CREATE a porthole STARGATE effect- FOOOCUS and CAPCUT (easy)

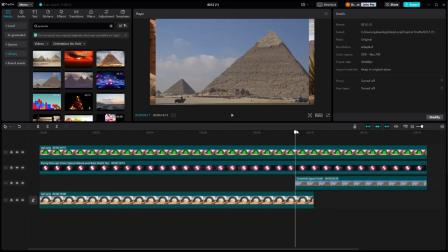[4:01]
Now, when you're done getting this effect to look the way you want it to,
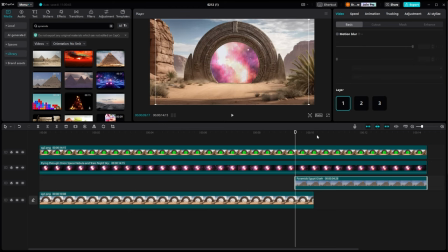[4:06]
where it transitions from one into the other, we're going to convert that into a compound clip. And if you're not familiar with CapCut, I'm not going to go really into how to use CapCut. There's a ton of videos out there about it, but these are pretty basic things in this software.
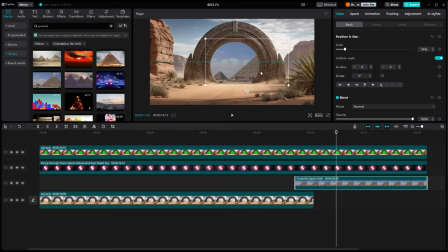[4:22]
So hopefully you have a little bit of knowledge of CapCut before you get started in this.
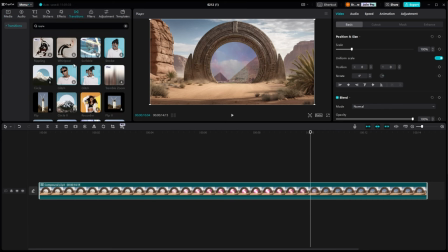[4:35]
Now we're going to drop some effects into the timeline. We're going to drop the ripple effect into it.
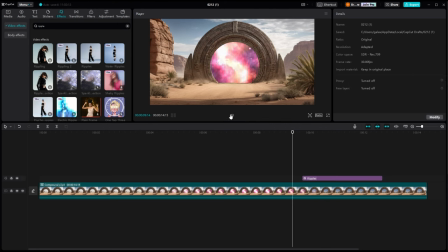[4:44]
And if you notice, if we lay that above our compound clip, it works just fine. A lot of times you'll have to break that compound clip back open, But the ripple effect here is a circle in the middle of the screen.
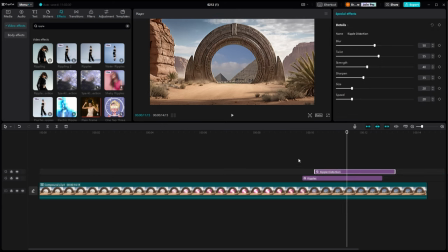[5:00]
So it actually works out perfect for this. But now, as you can see on the other ripple effect I want to use, it affects the entire screen. So we'll have to get rid of that. We'll have to open this compound clip back up so that we can put it to a specific one of our clips down here.
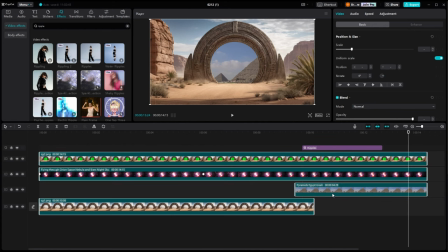[5:17]
And I want that to be on the pyramids and not on the rest of the clip. Now we can bundle that all back up into a compound clip again.
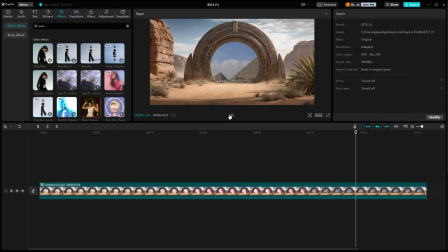[5:33]
And if you notice now, as we transition over, the pyramids have kind of a warbly effect to them. So we will take a quick run through the entire video here and see how our transitions and everything look. And everything looks nice and smooth. I think that it all looks pretty good.
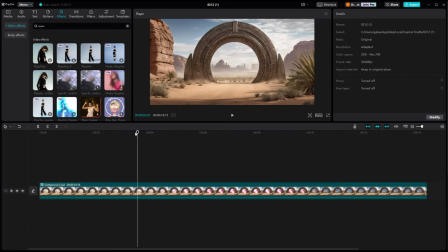[5:50]
So we're going to add some more effects in on this.
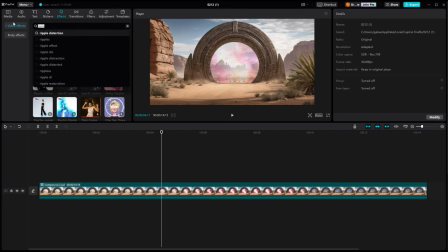[5:57]
I want a nice flash effect where it looks like there's been a big energy discharge or something.
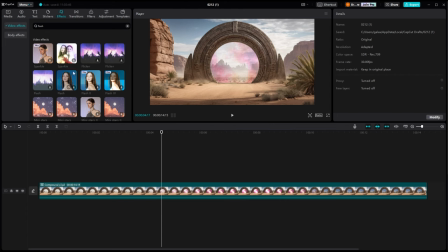[6:04]
And it'll take a second here to go through the different flashes and see which one we want to use. There's so many add-ons for free in CapCut that sometimes, you know, until you know what the names of them are, it may take a while to search out exactly what you're looking for.
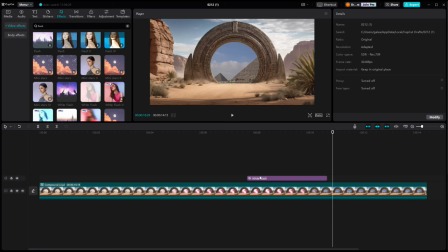[6:21]
So white flash here will do what I want it to do. We'll have to put it in the, I want to put it right where the transition starts,
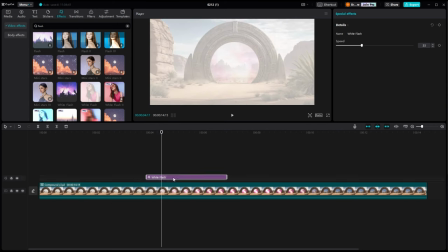[6:29]
the first transition, and then we'll have to actually take this filter and slide it back and make sure it just gives us one good flash.
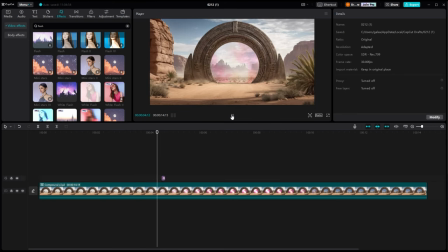[6:36]
We don't want it looking like a strobe light. Now that that all looks good, we are going to add some overlay effects that go over the entire scene.
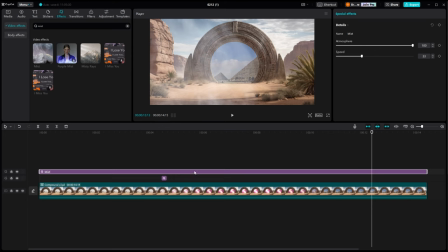[6:52]
And, this is where it'll start looking more cinematic. So first one we're going to do is we're going to put mist on the scene. And we're going to turn the atmosphere way down on this so that you can just sort of see it.
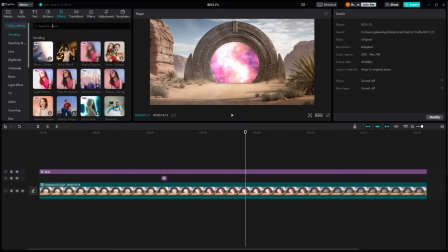[7:05]
And it, you know, kind of just gives that hazy look to the atmosphere. And then after we get mist on there, snowstorm works really well at looking like blurry dust particles up close to the camera.
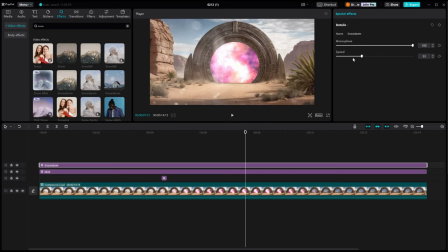[7:21]
You have to turn the atmosphere way back on that so that they're, you know, not so noticeable. But it gives you that nice dust particle effect of things just floating around in the air. And this looks pretty good. So I think we're about done with this one.
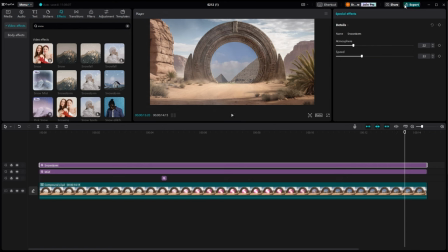[7:37]
So we're going to export this because we're going to come back and do some color grading. Now we could compound clip this, which is probably just as easy, but I sometimes for myself, I like to just go ahead and render it out and then bring it back in as a clean video.
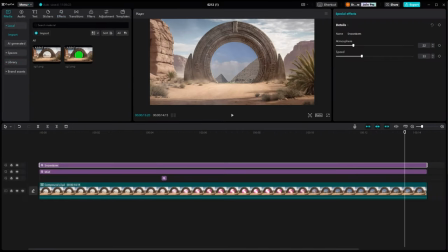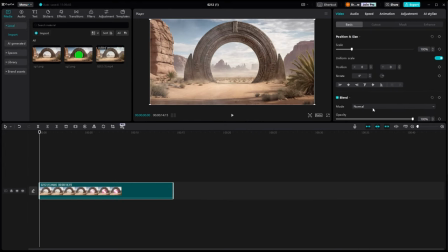[7:58]
So as far as color grading and
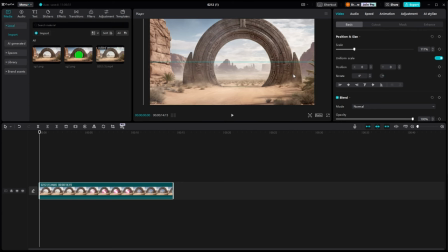[8:02]
giving it a cinematic appearance and all the different things, the first thing we're going to do is give it a slight movement.